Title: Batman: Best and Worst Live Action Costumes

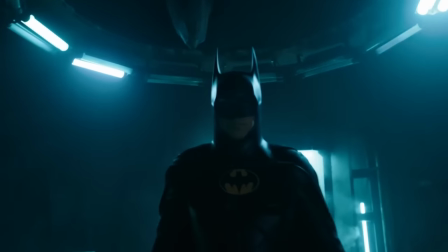[0:00]
Batman is easily DC's most successful character in general, but also in live action, with multiple different film franchises and to a lesser extent, TV show appearances. Seeing as you can't have a Batman without a Batsuit, and seeing as recently both Michael Keaton and Ben Affleck returned in The Flash,
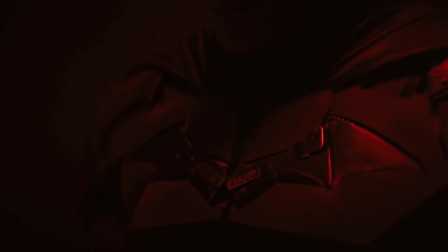[0:16]
and there doesn't seem to be another live action Batman appearance for over two years until Batman Chapter 2 comes out,
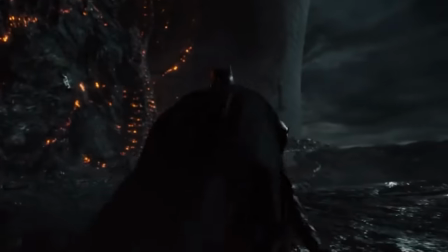[0:22]
now would be a good time to look at every live action Batsuit and rank them from worst to best.
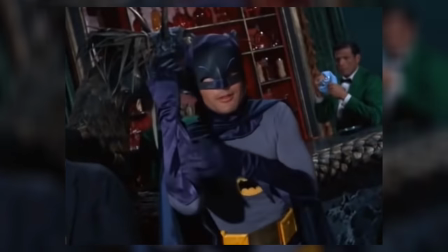[0:27]
Now, there have been a lot of Batsuits spanning almost 80 years of content, with a lot of different suit inspirations which can vary a lot more than other heroes' live-action history.
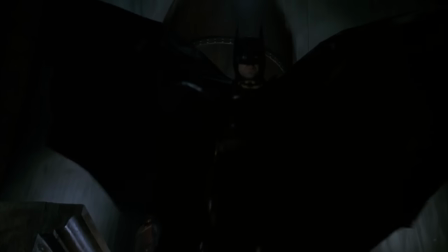[0:36]
This makes it harder to compare between them, but not impossible, so I won't be excluding any suits even if they aren't based on the typical Batsuits,
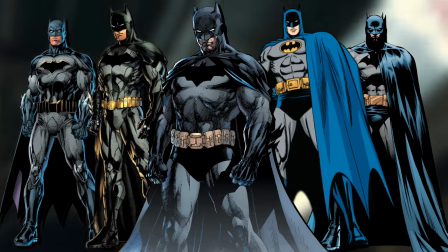[0:43]
because in the comics, Batman has never really had a quote-unquote typical Batsuit, he changes them all the time.
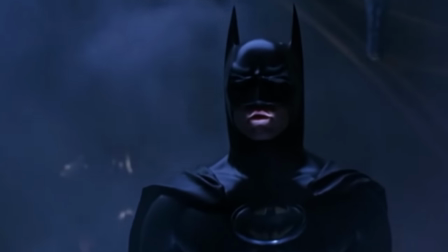[0:49]
One thing I will mention is that I do personally think that suits have generally gotten better over time,
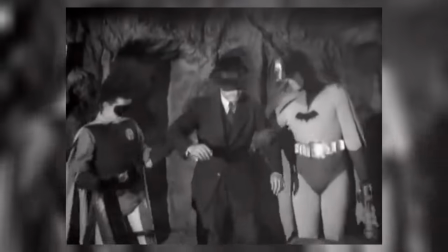[0:54]
and the list will be indicative of that without consideration for how good it was for the time, although I will be more lenient in the commentary itself,
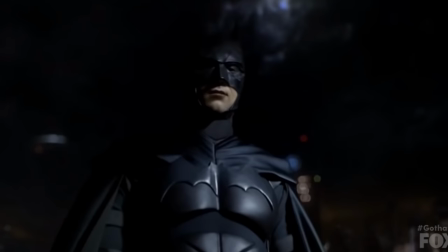[1:02]
because obviously a suit looking bad nowadays is worse than a suit looking just as bad 60 years ago.
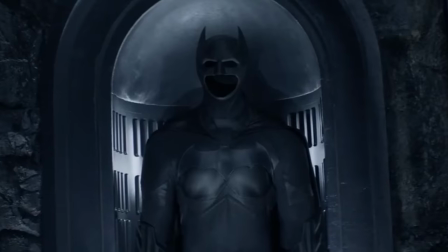[1:08]
Before we start, there are a few suits we either never saw on an actor or were hidden behind shadows,
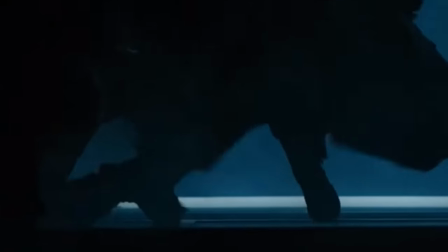[1:14]
which does disqualify it from the list because one part of the suit that needs to be taken into consideration is how it fits on the actor and how much mobility it gives them,
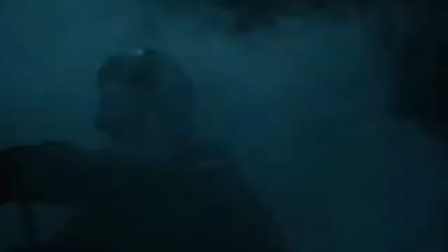[1:22]
which is practically impossible to see on the empty suits themselves.
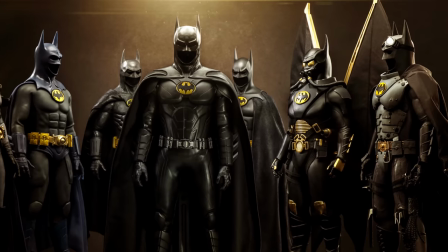[1:26]
Just Just to include them anyway, I'm going to be raking these 6 suits as a sort of honorable mention section of this video.
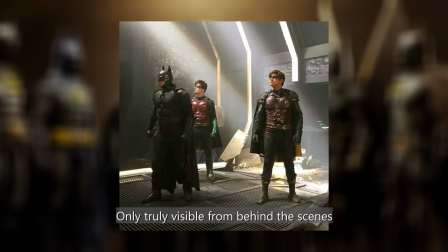[1:32]
These include, from worst to best, the titan's bat suit, the gotham guardian suit from the flash,
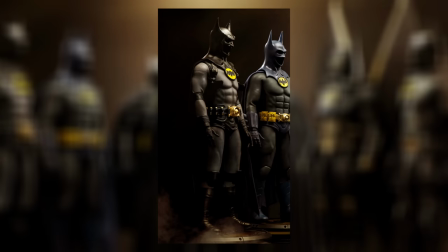[1:37]
the arctic suit from the flash, the auroverse suit, the caped crusader suit from the flash which is pretty close to being a perfect suit,
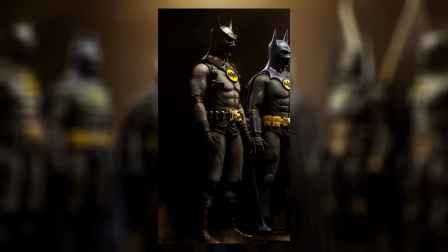[1:44]
remove a few additions and change the logo to a bigger black one without the yellow oval,
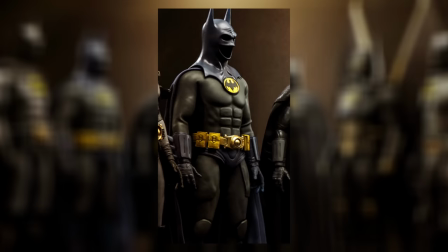[1:49]
and it would pretty much be perfect, and then finally the blue and grey suit which would require even less changes to be perfect,
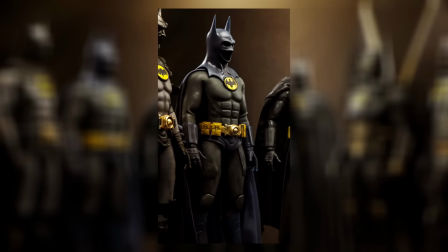[1:55]
and I would have much preferred he worn this over the suit he did wear in the movie.
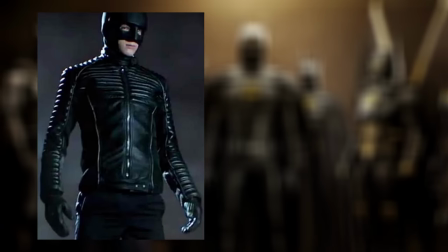[2:00]
With those six suits out of the way, and discounting a prototype suit from Gotham and the Kingdom Come inspired look from Crisis on Infinite Earths,
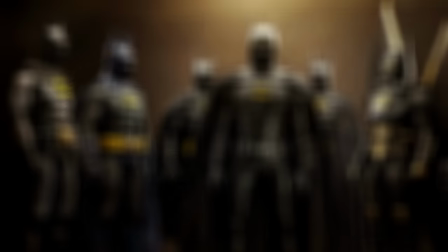[2:07]
as both aren't Batman-y enough, we are left with 20 suits, some of which are better than others.
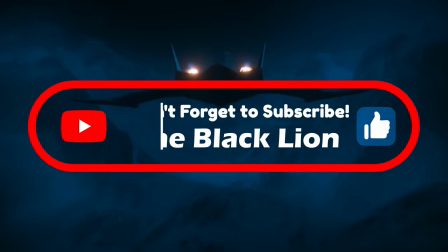[2:12]
Remember that this is just my opinion, so make sure to subscribe, leave your own list in the comments, and let's begin.
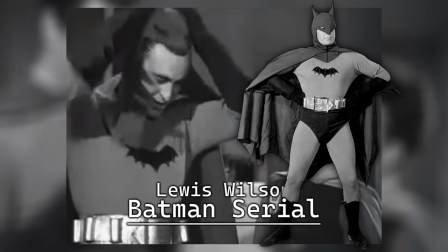[2:18]
So like I said, suits have generally gotten better over time, so it's no surprise that right at the bottom of the list is the first-ever live-action Batsuit from 1943.
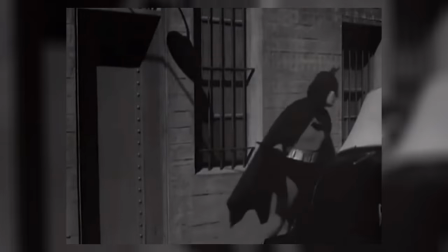[2:26]
Worn by Lewis Wilson, this isn't a Batman you can take seriously, or at least it's not easy to.
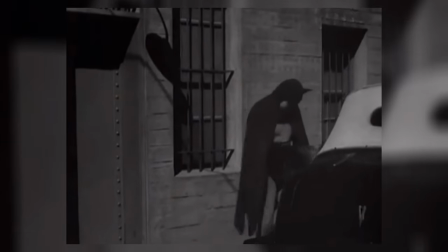[2:31]
I think the style of suit being skin-tight, like the comics works well for Superman in live-action.
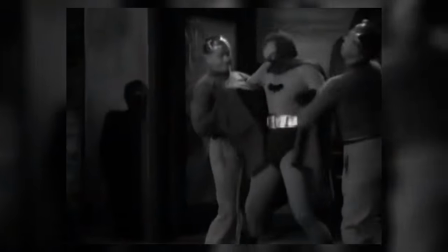[2:36]
It does not work well for Batman at all, who would need some sort of protection and would need to look frightening, even if it does allow for more mobility.
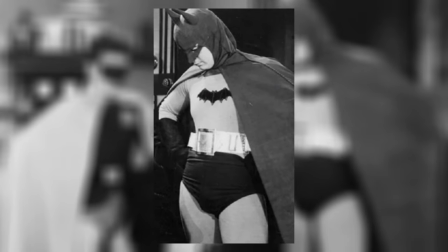[2:44]
Beyond that, the design of the suit isn't great, as while the logo looks fine and the color scheme is pretty much perfect, The trunks are way too big and look a bit like a diaper at times,
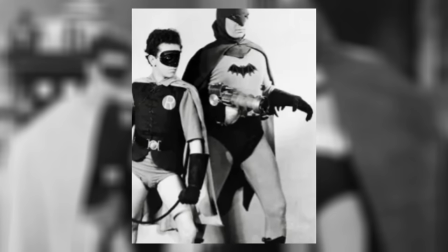[2:54]
however, I will admit the suit itself was pretty good for the time, I refuse to believe that the cowl was,
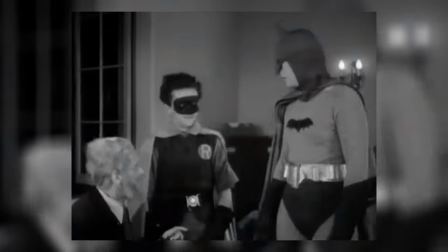[3:00]
as it just makes Batman look so goofy with the poorly cut out eye holes and the uneven protruding to the side ears.
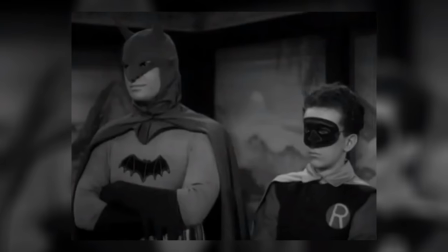[3:07]
Again, this is an unfair comparison, but this is the worst bat suit ever made, it is also the first.
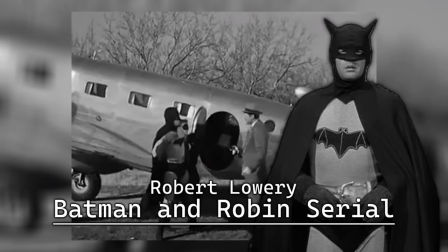[3:13]
Only maybe mildly better is the updated suit for the 1949 Batman Robin serial worn by Robert Lowry,
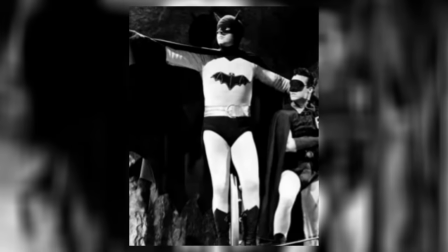[3:19]
which is almost the same suit with a few changes such as what looks like smaller trunks, which is obviously a positive, as well as a honestly worse looking logo.
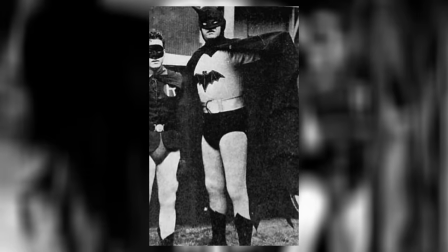[3:28]
However, the skills tip towards this suit and the reason it's higher is because the cowl still looks goofy and the ears protrude even more to the sides,
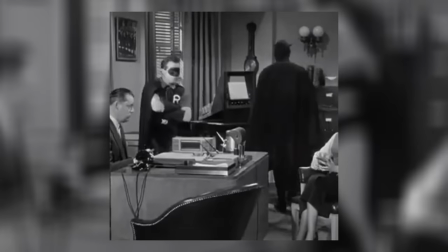[3:36]
but at least the ears are now even. Neither of these suits have aged very well, but I guess they were fine for the time.
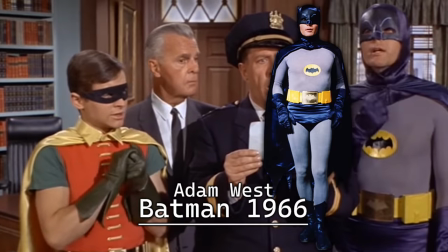[3:43]
The last one of the really old skin-tight suits worn by Adam West is by far and away the most iconic,
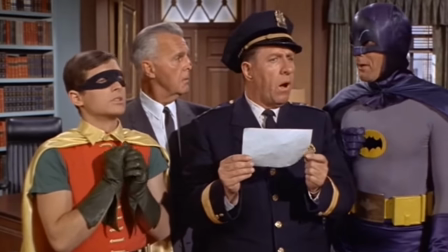[3:49]
and while it does look objectively silly, I can see why it is iconic.
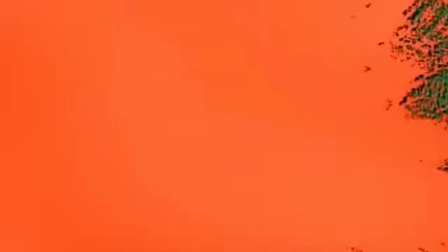[3:53]
The 60s show and Batman in the 60s in general was inherently very wacky, so this suit fit perfectly within the tone of the show.
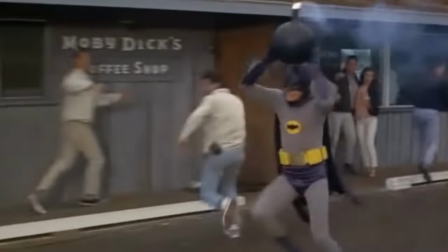[4:00]
I will also say that the suit has a really nice color scheme, and Adam West did fill out the skin-tight suit very nicely.
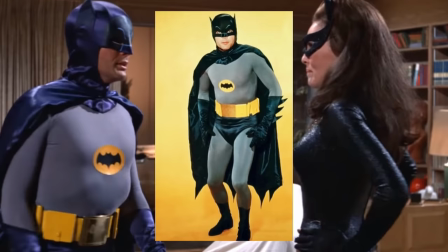[4:06]
Looking at it objectively, I can't bring myself to put it any higher than even the worst modern-day Batsuit as the cowl looks very goofy with the drawn-on eyebrows and nose,
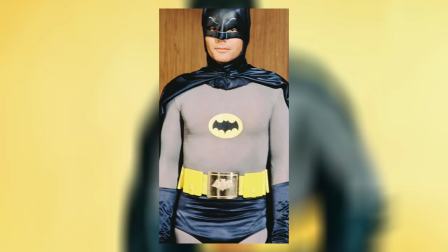[4:15]
the logo is kind of awkwardly placed on the torso, and the design concept, like I said, just doesn't work for Batman in live action,
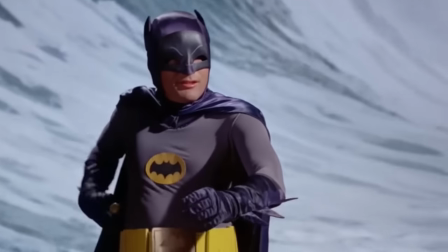[4:23]
however, it definitely fit the show it was on, and it was fine for the time.
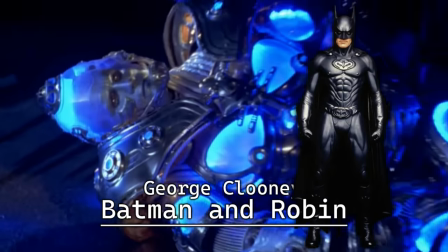[4:27]
In a far more embarrassing case, the Batman and Robin main suit is significantly worse than several suits that came before.
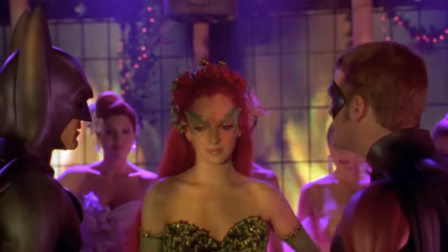[4:34]
The plastic or rubber suit design concept of the first few Batman movies has never been a favorite of mine,
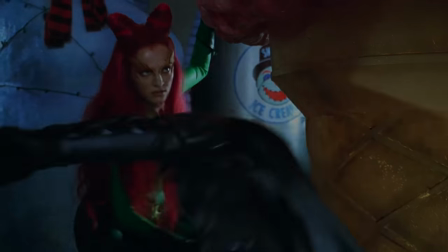[4:39]
especially with how limited Batman always seems to be in his movements, but the suit makes it even worse with an uglier logo than any of the other,
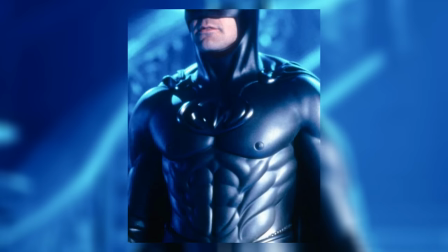[4:46]
these super ugly defined muscles that take it even further than the typical fake abs as the entire torso is shaped like muscles,
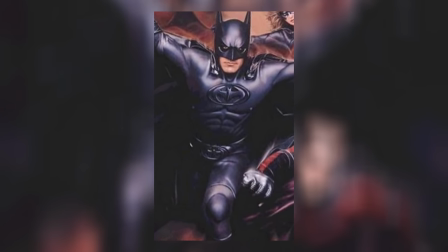[4:53]
or a shirtless man, and even to the point that they added nipples.
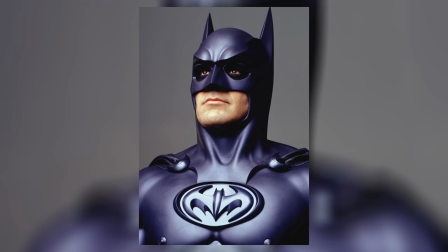[4:57]
And this wasn't even the first time they did it, it's baffling to me, they made a bat suit with nipples and then they did it again in a second movie.
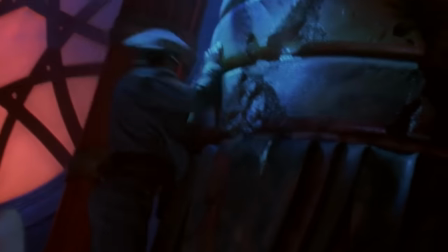[5:03]
What makes this suit far worse than the previous one is that its color scheme is so ugly,
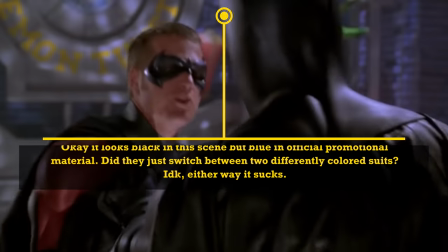[5:09]
it's just entirely blue without a lick of any other shade of color, which is not a suit concept that Batman has ever had in the comics,
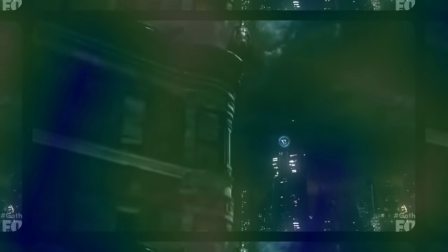[5:17]
and it does not look good. It barely even looks like Batman. I consider not including the Gotham suit because while we did see it on an actor, we never saw them actually move,
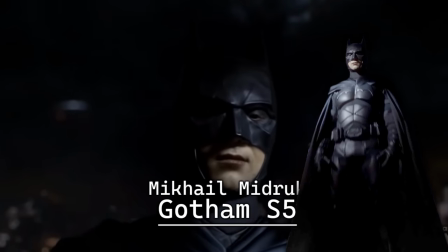[5:26]
but I decided to include it in any way because, well, at least we know what it looks like on the actor who would play Bruce Wayne in this situation,
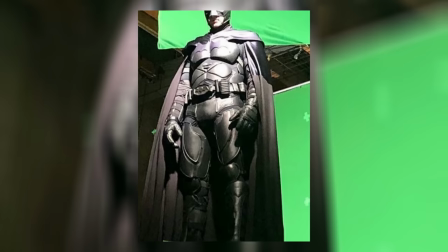[5:31]
and that's not all that great because it's not a good looking suit.
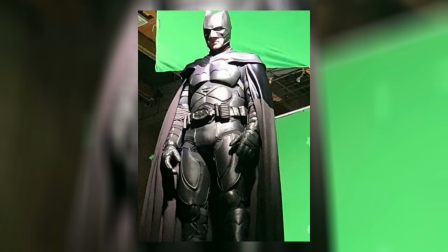[5:35]
This one definitely feels more understandable than some others, as Gotham was under very strict mandates from Warner Bros, and it's possible this is the best they could have come up with.
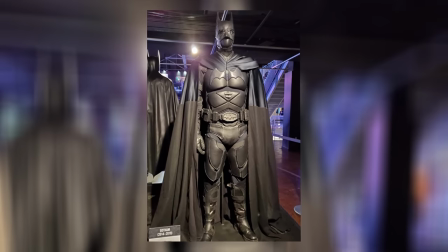[5:43]
The suit is way too busy with the stomach area, triangles looking weird, as does the logo being over the cape.
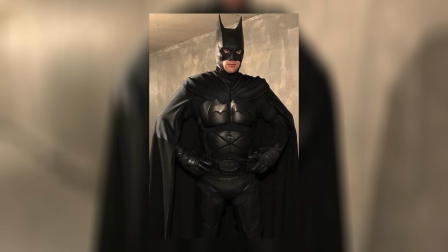[5:49]
A lot of the suit looks very thrown together and not in a good way, especially with the cowl, which is very goofy and far too tall, if that makes sense.
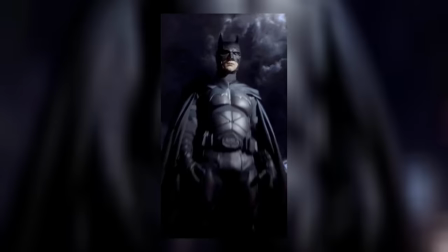[5:57]
It actually makes the actor look younger and less threatening. Honestly, my first thought when I was watching the finale of Gotham and I saw Batman, was why does he look so young? This is supposed to be 10 years in the future, and I was thinking, is that still David Mazuz? So that is definitely a huge negative.
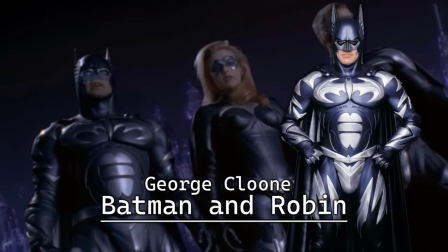[6:12]
Clearly made just to sell toys, the Batman and Robin eye suit is a recoloring of the Batman Forever suit we'll soon see, which does make it pop more, but that's not really a good thing.
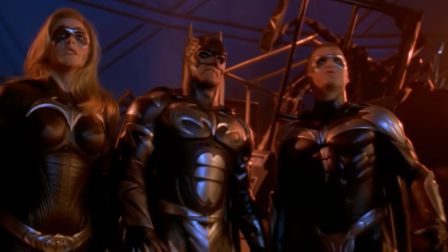[6:21]
When the color scheme is this ugly, the placement of the silver feels pretty random and overdoing it,
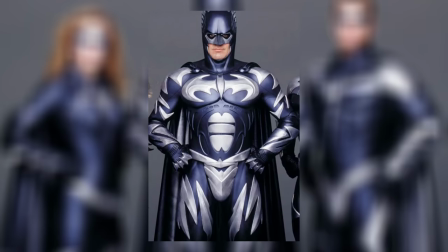[6:28]
and this specific shade of blue does not look good with the silver at all. the design
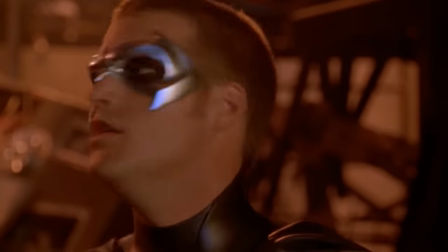[6:32]
concept of the rubber suit remains pretty bad as George Clooney doesn't look like he can move much,
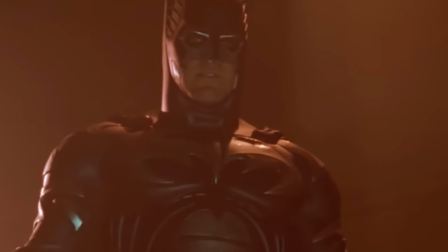[6:37]
not helping the action figure allegations. This is just a very ugly suit that was clearly just made to sell toys, and it's really bad.
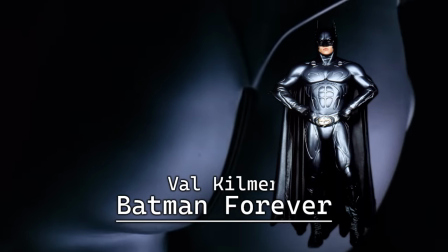[6:46]
This suit not having nipples or being shaped like a shirtless man is a plus compared to another Batman Forever suit, but it's such a boring suit.
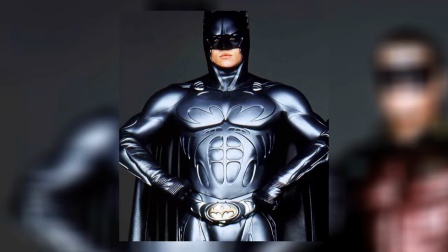[6:54]
The all gray color scheme is worse than an all black color scheme, especially since the logo is the exact same color with almost no bevel,
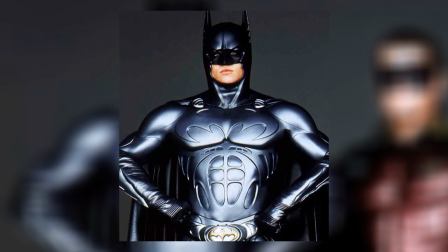[7:01]
and so the logo is so hard to see, which is the one and only thing that is better in the ice suit compared to this one.
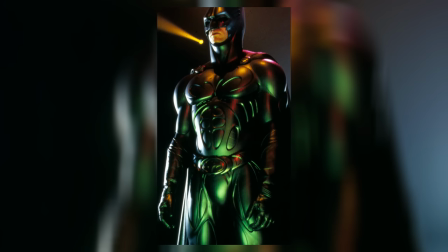[7:08]
The rest of the design shifts between busy like in the AMs, or just kind of empty like in the legs.
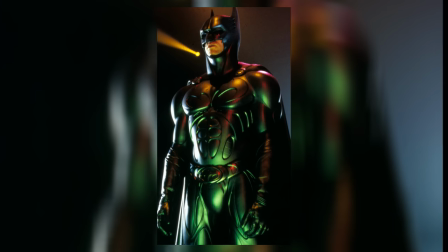[7:14]
The cowl looks good, and Val Camera looks good in it,
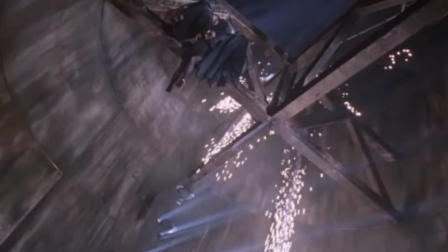[7:16]
but this is just such an uninspired and very boring design that loses a bit of Batman identity because you can't really see the logo.
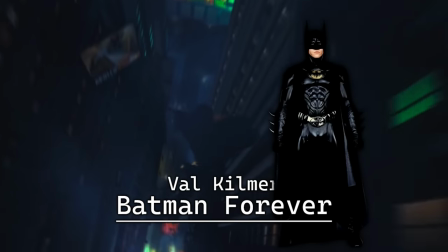[7:25]
The best of the worst, the Batman Forever Panther suit is significantly held back by its awful muscly design and nipples,
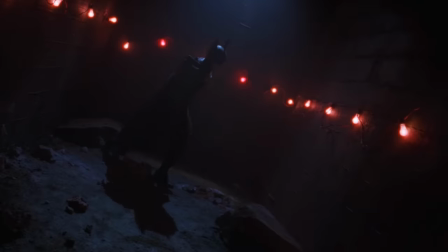[7:31]
because even with those things, it kind of works at times.
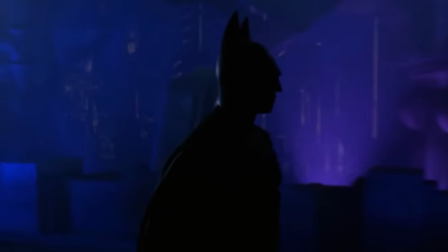[7:35]
The old black color scheme, while not ideal, is definitely better than an old blue color scheme or an old gray color scheme,
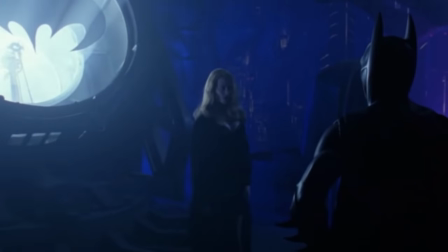[7:41]
and it does make the muscles and nipples harder to see, tied with a very nice looking logo that adds some much needed color,
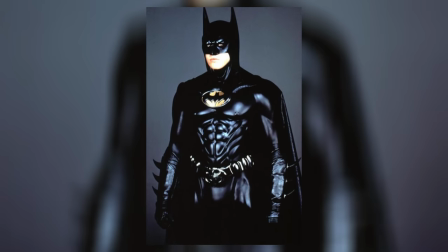[7:48]
and also the cowl does still look pretty great. That being said, none of that is even close to enough to saving the suit,
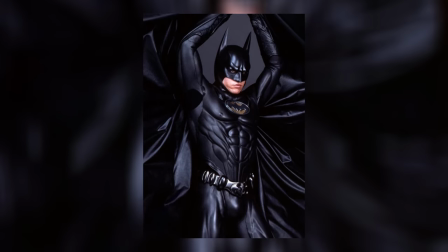[7:54]
as the fake muscles and nipples exacerbate the poor design concept of the rubber suits and their limited mobility.
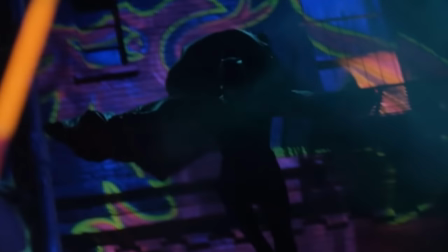[8:00]
However, this is maybe the best a Batsuit with nipples can look, just ignoring the mobility aspect, it's actually not that bad of a looking suit.
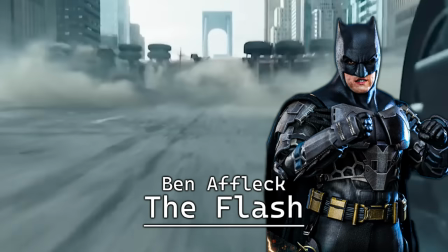[8:09]
In what is seemingly his last ever appearance as Batman, Ben Affleck is given his worst ever suit, as it's way too busy.